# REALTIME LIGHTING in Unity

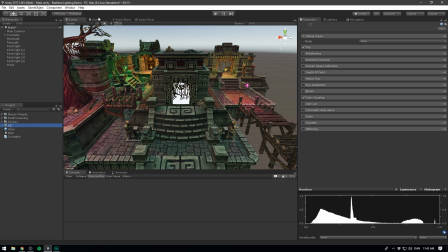742s
So remember earlier when we added some color grading? well we can actually go in here and add some glow as well.
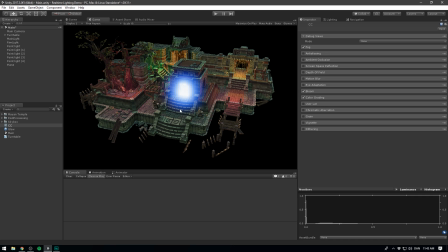750s
We refer to this setting as Bloom. And as you can see right away when I check it, there's really no doubt that it's working. We can go in here and we can adjust the threshold. This is how bright something needs to be in order for us to apply glow to it.
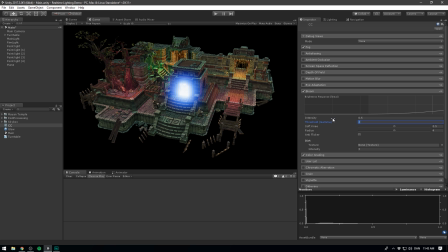763s
I'm just gonna set this to something like two. Then we can also adjust the intensity as well as the radius of the glow.
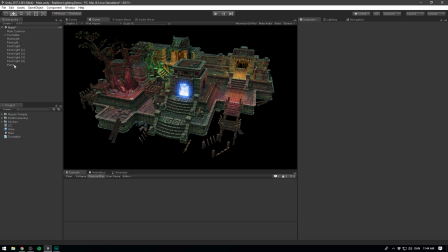770s
Now I don't want this to take over the entire scene, but I definitely want it to be there. So that was pretty easy, but it's still not really applying light to the rest of our environment.
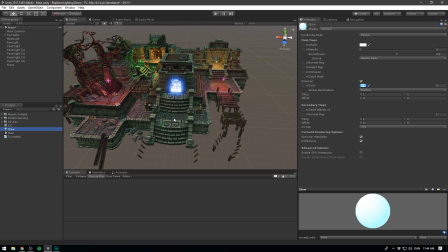779s
And the reason why is that Unity won't actually apply light from emissive materials in real time. You need to bake your scene in order for this to happen, but we can fake it. To do this, I'm simply going to use a few point lights. So let's take one of the point lights from our scene and duplicate it.
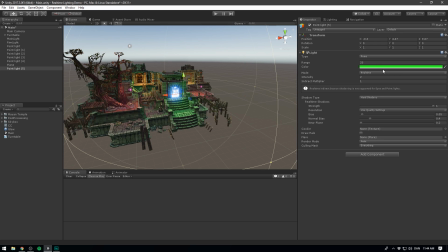796s
Let's move it close to the doorway and let's simply tint it in the light blue color.
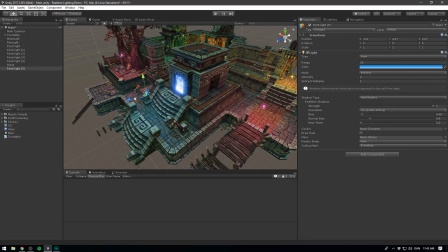801s
And as you can see right away, it looks like the light is actually coming from the door.
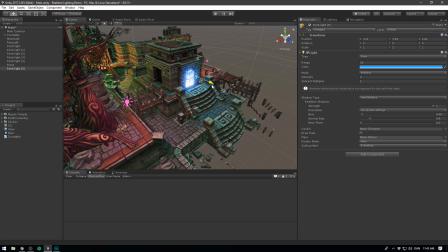806s
It's that easy. No one is ever going to notice that we're actually using a point light to do this. And you don't even necessarily need to put it right on top of the door.
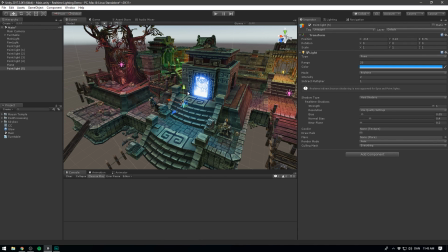816s
Of course, this might give really nice shadows, but I like it more out here, where it's actually lighting up a larger part of the scene.
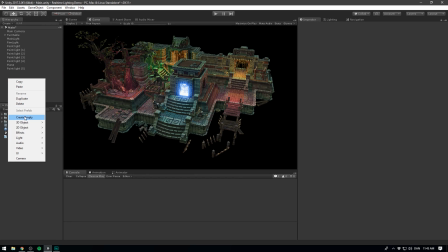823s
So once we're satisfied with all the lights, I'm gonna right click in the hard key, hit create empty object, and I'm gonna rename this to lights.
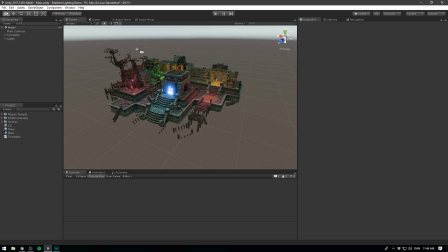830s
I'm then going to select all my lights and drag them in there. And I've actually placed my environment on a turntable.
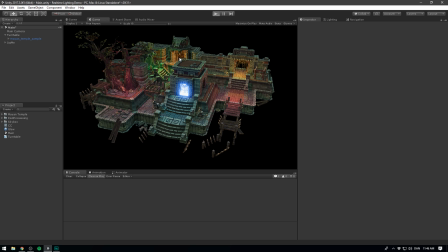837s
So if I go ahead and hit play, the entire environment is going to rotate. Now of course we want our lights to rotate with it. So I'm just going to take my lights here and print them to the turntable. And now we can see our entire scene rotating and updating in real time.
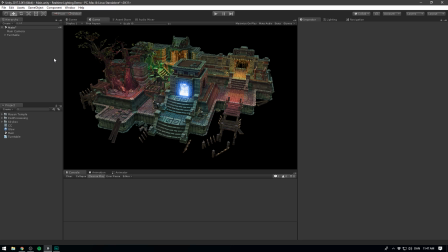854s
And the final thing that I always add to my scenes which are lighted in real time is a a third post-processing effect.
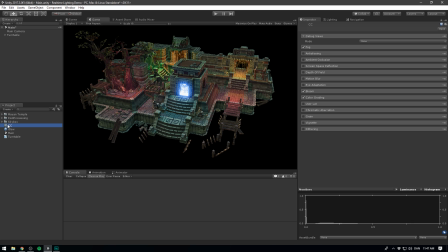861s
Now this one is a nice one. Let's select our CC layer, and let's go to the top and check ambient occlusion. And right away, this might not do much, but we can play around with the radius and the intensity in order to really help add detail to our lighting.
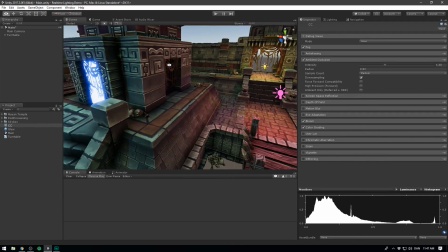878s
Ambient occlusion is basically just the shattering that happens when two surfaces meet.
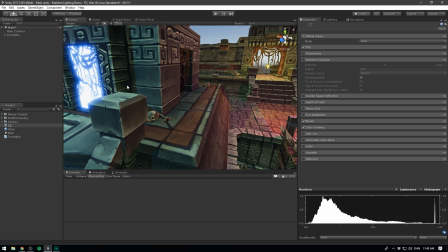883s
You can see this if I enable and disable it, that every time we have a sharp angle between some surfaces, ambient occlusion gets applied.
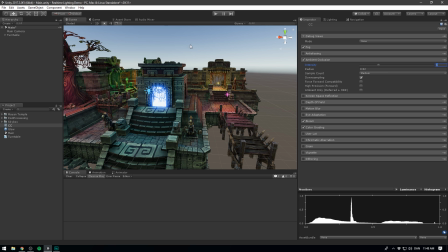892s
Of course, play around with this effect to make it suit your scene, but I definitely recommend adding it.
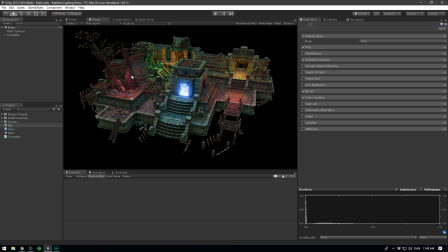898s
That's pretty much all of my real-time lighting tips for Unity. From here, I recommend you to play around with different lighting setups, different lighting settings, post-processing effects, and of course, trying to tweak these settings to make everything as performant as possible.
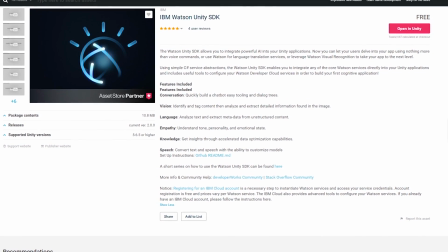911s
And of course, make sure to have fun. That's pretty much it for this video. Make sure to check out the IBM Watson Unity SDK using the link in the description, you can get started for free. On that, thanks for watching, and I will see you in the next video!
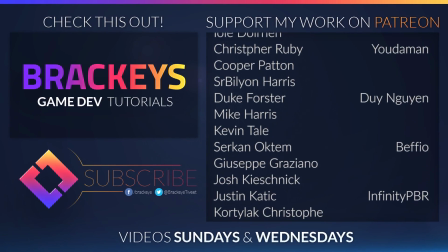923s
Thanks to all of the awesome Patreon supporters who donated in January, and a special thanks to Sean Carey, Diego Geig, Judaman, Dian Gain, Befio, Infinity PBR, Yorai Omer, CyborgMummy, Derek Heemsgurk, Murr, Faisal Marify,
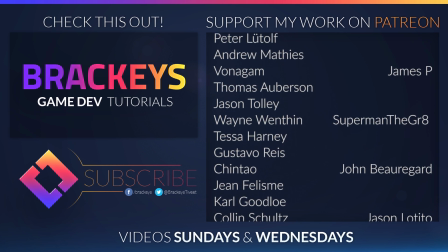936s
Beard or Die, John Ramirez, DoubleTap45, James P, Superman the Great, John Beauregard, Jason Dottito,
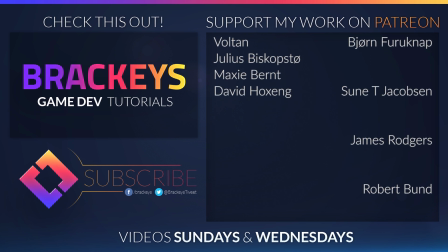942s
Alex Rakitsky, Björn Fugoknab, Suni Jakobsen, James Rogers, Robert Bundt, Rob Fearn, and Erasmus.